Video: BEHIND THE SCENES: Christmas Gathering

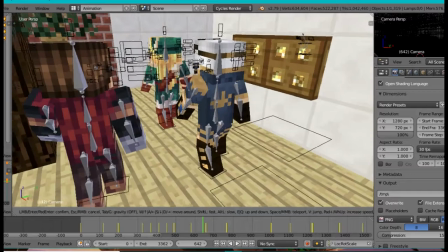(32:54)
So, for the step sounds, they just stopped right here, but you can't really tell because it's out of the camera shot.
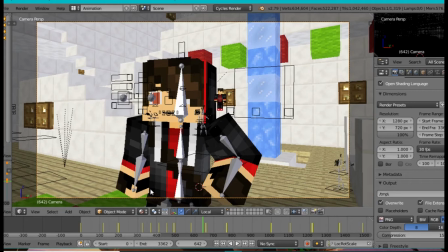(33:03)
It's out of the camera shot. And I added in more stepping sounds just to make the feel that they're still walking and going around the corner. So this is what you see. This border here is what you don't see. Darkened area. And again, this is the camera.
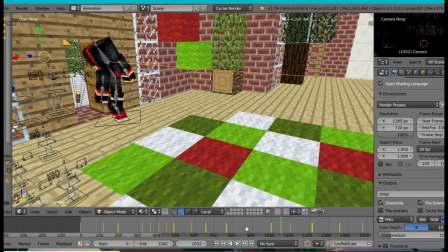(33:22)
over to this shot here. Oh, not that shot. So this shot where they're walking,
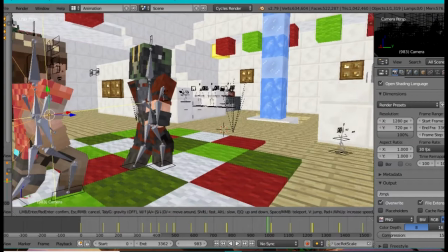(33:30)
and as you see, they stopped, but they're still walking because they have the camera shot.
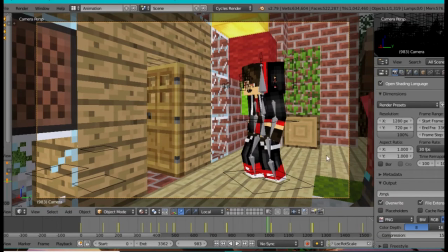(33:39)
And I added the step audio just to make you feel that they're still walking.
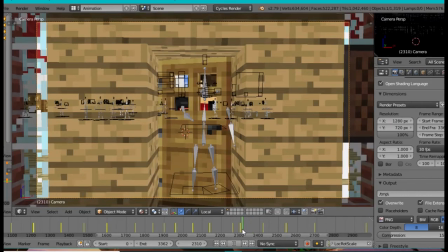(33:48)
So I'm just trying to combine a nature, or the laws of nature of sounds implementing into this
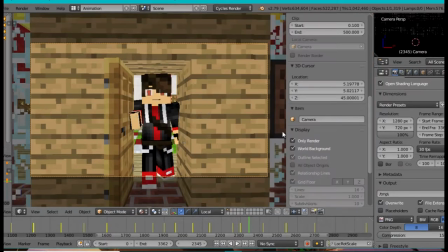(33:55)
world and I don't know anyone quite heard it but
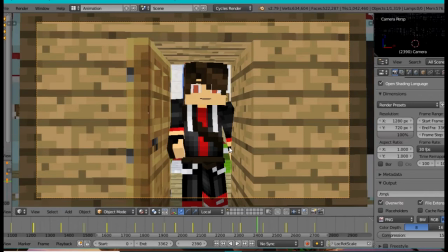(34:00)
I did add a even though this is an outdoor shot I did add a people I did add the people talking in the background sounds here but I just want to make that effect where the door is closed or partially closed.
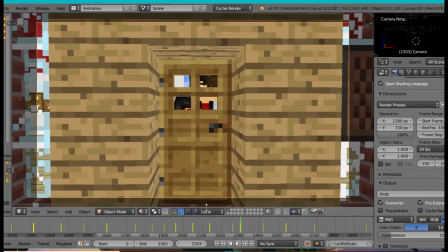(34:18)
So this is the part where you don't hear sounds from indoors.
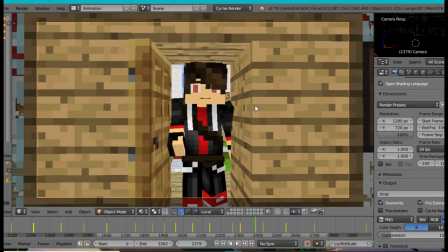(34:23)
But he opens the door and then you would hear people inside us.
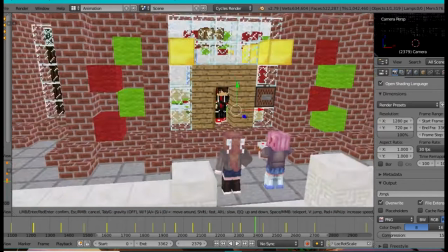(34:29)
It's like normally what you hear when going to parties or birthday parties like in the real in the real world.
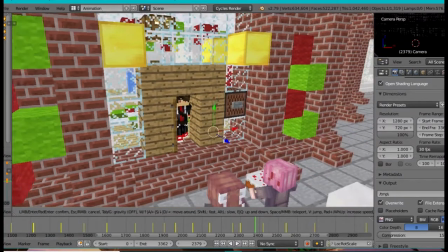(34:36)
You go to a party on the app.
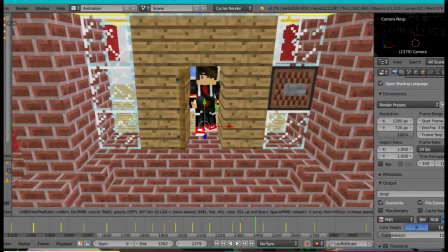(34:38)
You were greeted and on the front door you don't hear anything and then the host or someone else opens the door and they would hear people inside.
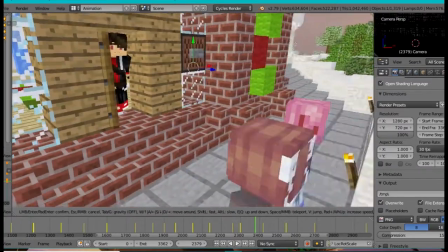(34:46)
So if you put that in what that way logically you'll know what I mean. So that's what I did in the video editor.
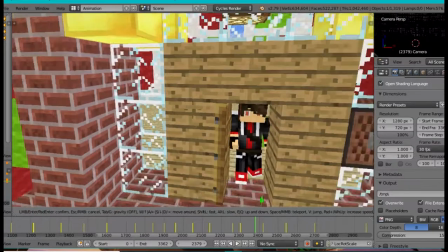(34:55)
So that's what I've done in case you don't know.
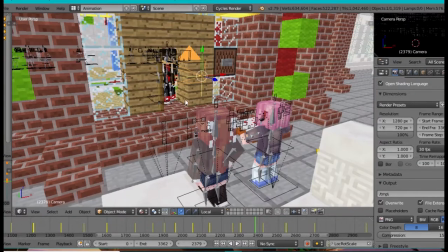(35:00)
I just want to do that just because make that little feel
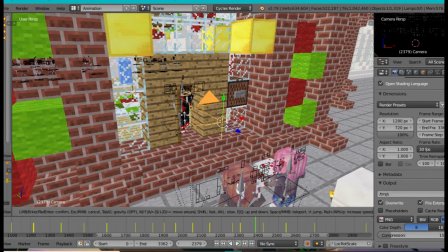(35:05)
of things moving about and dynamicness so this
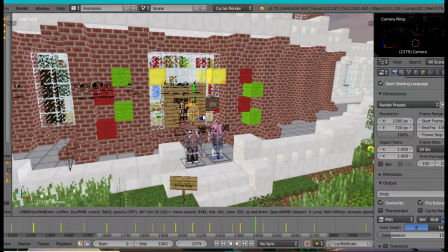(35:11)
project is basically all about dynamicness yeah it's challenging but I
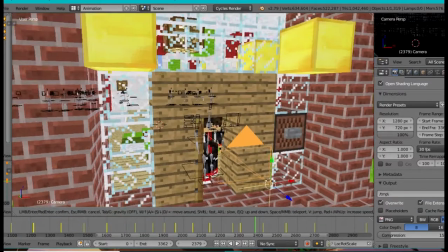(35:17)
have but I have I'm able to do it yet this is in the rush
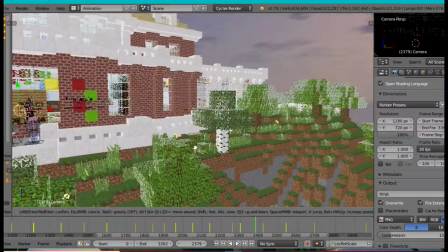(35:24)
and I'm sorry and sorry about the lagginess it's just a blender and OBS is running
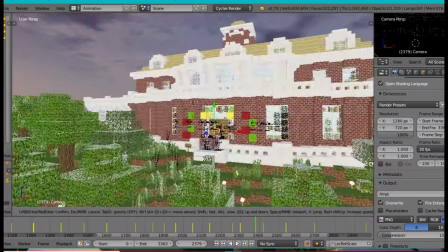(35:30)
at the same time which will stress out my computer but they'll be they'll be able to handle it.
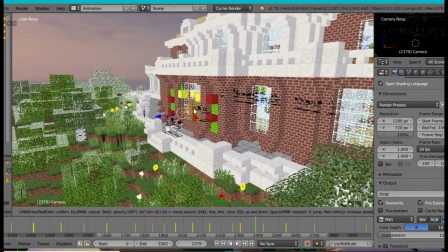(35:38)
So yeah that's the behind the scenes of Christmas animation, the Christmas gathering. So yeah if you have not seen it I'll put a link into the description below so you'll be able to see the official
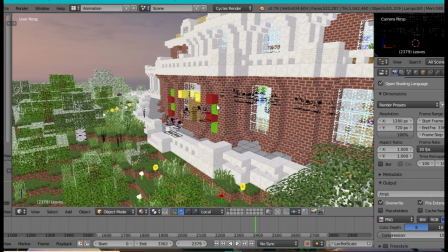(35:56)
excuse me the official animation. So that's it I'm Angry Birds 115 and I'll see you next time.